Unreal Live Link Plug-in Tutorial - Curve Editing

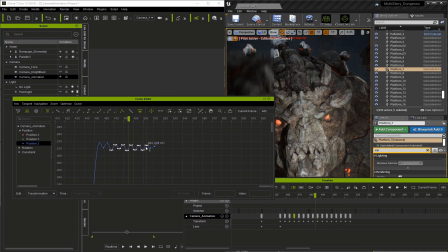And of course, we can vary the movement by selecting a group of keyframes and moving their position in the curve editor. So just remember that time is represented from the left to the right.
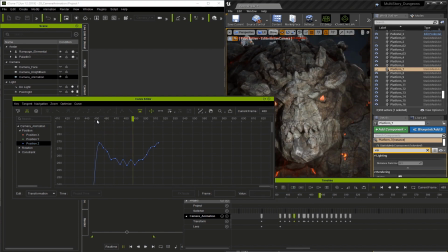And then the position Z's movement, positive and negative, is based on its up and down position on the curve. I'm going to select all the keys in the timeline and then right click to go to the transition curve presets.
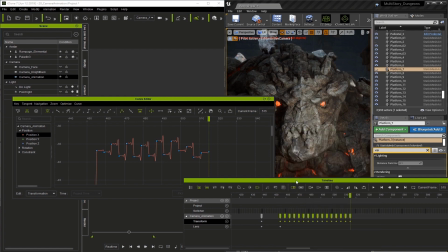I'm going to choose elastic start and sudden end. Notice how it changes the curve in the curve editor.
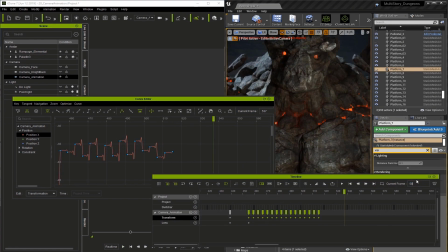Curve presets are a very handy way to animate, and if you're new to animation, they can be very helpful until you get used to the curve editor.
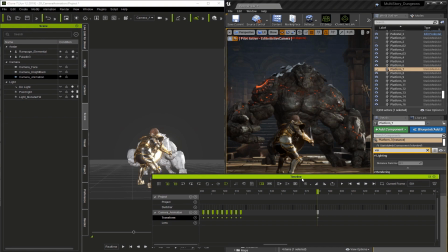Now on frame 581, I'm going to pull way out so we can actually see the action when the monster attacks.
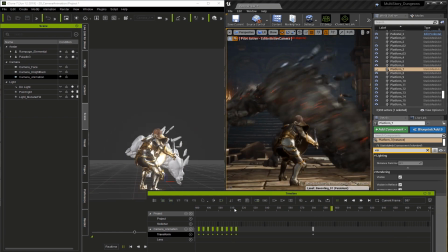So as we go through this, I'm going to keep adding camera frames to move the camera to a visual point of interest.
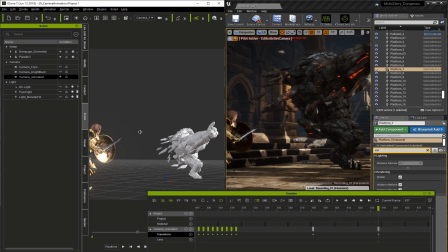So here on frame 637, I'm going to reframe the camera to a more interesting view.
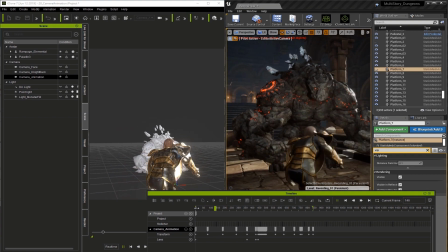So here's the sequence with all the camera keyframes placed.
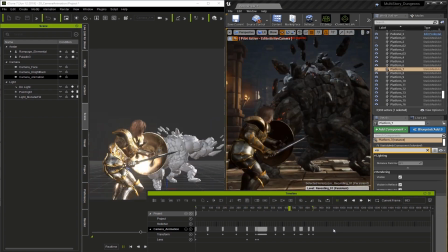You can see our close-up, and you can see that we moved the camera to keep the view interesting as the animation progresses.
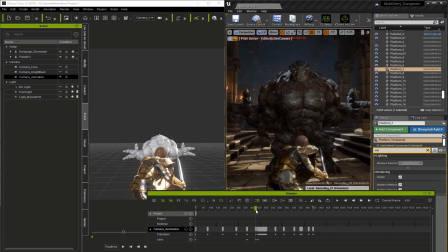Let's make another change to this. Let me go to where the camera starts to shake.
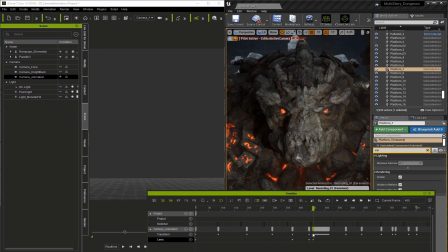Zoom in. Select that keyframe. Right-click. Go to the curve presets. And select decelerate.
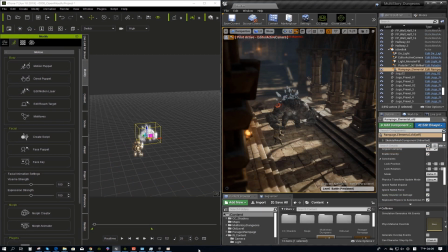Now I think we're done, so we can look at the final sequence.
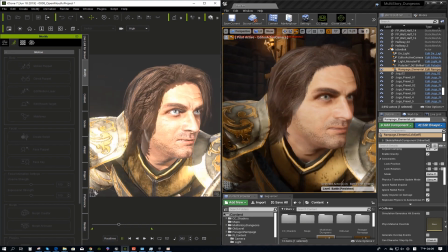After this video, you should be able to see that curve editing allows you to do incredibly advanced animation.
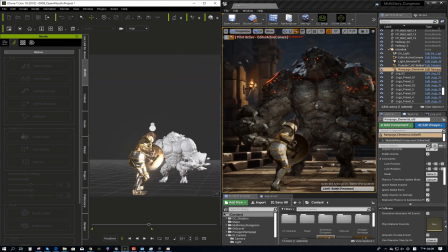It's worth your time to practice and get good at using the curve editor, since it offers the highest level of control for animation.